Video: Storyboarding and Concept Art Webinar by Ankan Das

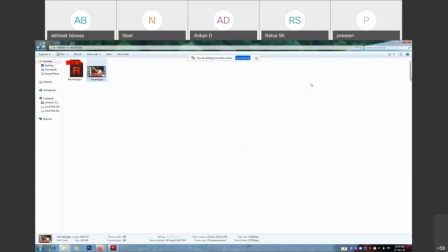So this is it. That flame is called like me and Juju, that character. And as you can see, like this was my first attempt, so much camera shake was there and all that. But the thing is, like, okay, here's the process.
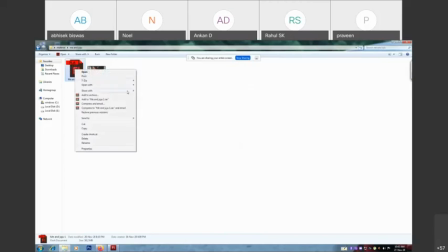So let's see the process first, how it's made.
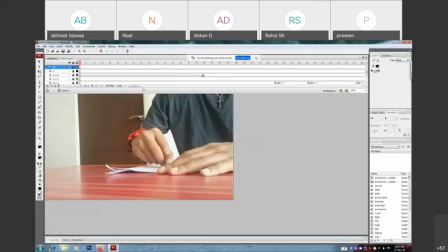So as you can see, my tool was
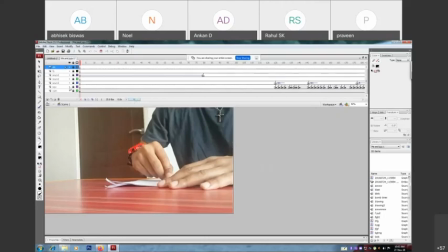Flash at the time, and so here is the real footage. Okay, so I'm just assuming like the character should move like that and act accordingly.
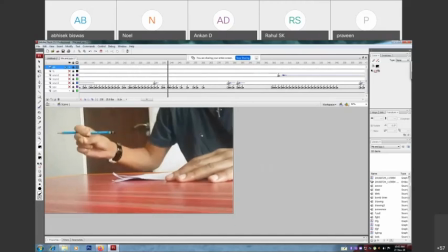Okay, so this is my camera footage.
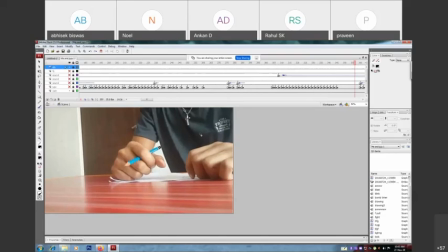Okay, so once it's done, then
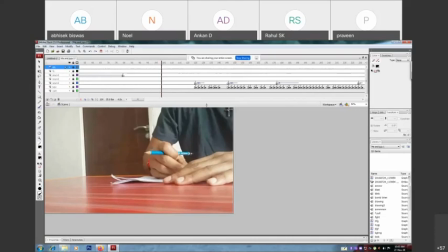this Juju. So I have done every drawing frame by frame to, you know,
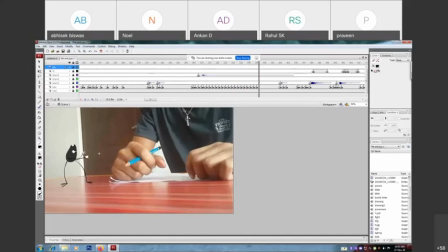register the character with my hand properly. Okay, and this is a classical animation. Every frame is drawn here frame by frame only, as you can see those frames. Okay, no motion tweening and all that.
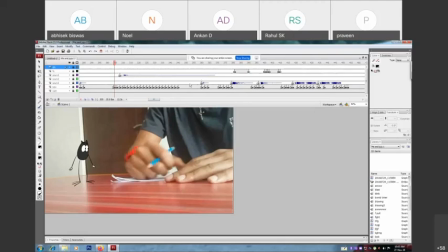Because personally, I hate that. I really like to, you know, animate my character or whatever stuff in hand-drawn way, old school style. So as you can see, like,
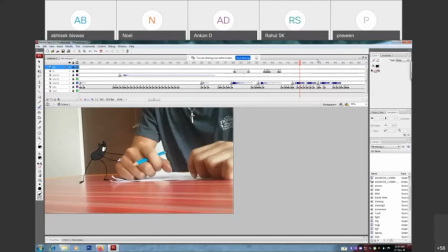I was telling about the storytelling part. So I still can do it using the entire thing in 2D animation, like my hand or myself in line drawing and all that. But the thing is, I thought like in that way,
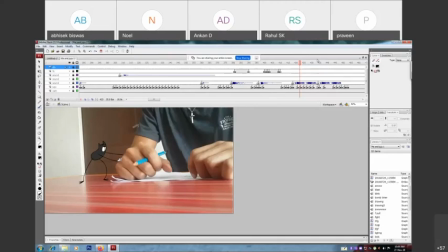my idea or this content is become ordinary because everyone does that. Okay. So that's why to make my storytelling remarkable or to my audience,
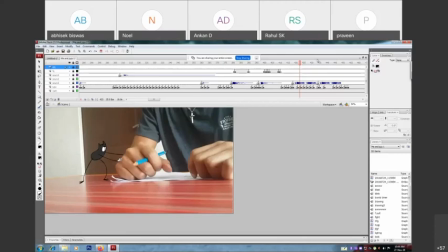like they also should recognize my effort, or they should, you know, want to see my work again and again. So that's why I'm doing this experimental thing. Like, okay, what if instead of 2D, I should sit there and animate that character accordingly.
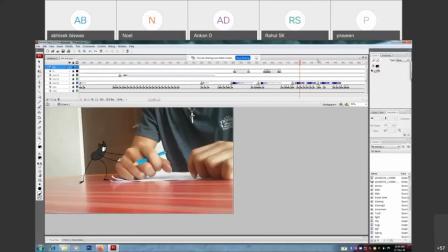Okay, so that's a challenge. Okay. So once this clip released on the social media, I got like plenty of comments like, yes, this is what we are looking for, or it's a very fresh thing, or the storytelling is good.
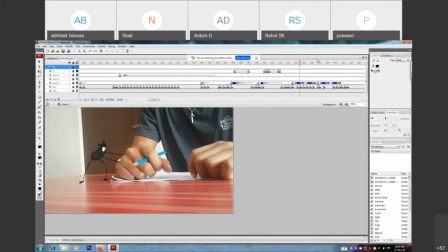Okay, so the storytelling part over here is like to interact my imagination with real life. Okay, that was my actual agenda behind that. Because this character is really feels alive when it interact with my hand or my,
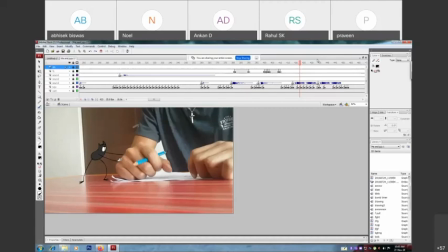you know, my gestures accordingly and all that. So that what my audience wants to see. Okay. And this is the key purpose of my storytelling.
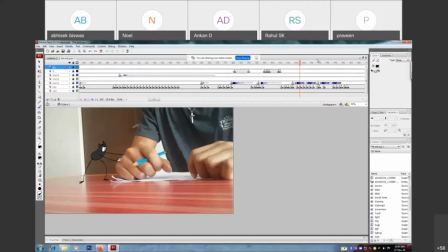Like I'm able to, you know, tell my story in different way with different medium. And of course, with different approach. So always try to, you know, keep in your mind, like before I said, even though you are
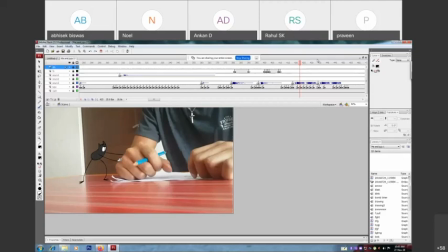draw one frame, or you are doing working on one illustration, try to feel it first. Okay, try to put the information in it first. How audience should react on your work. Okay. Forget about your tool. Okay, forget about your softwares.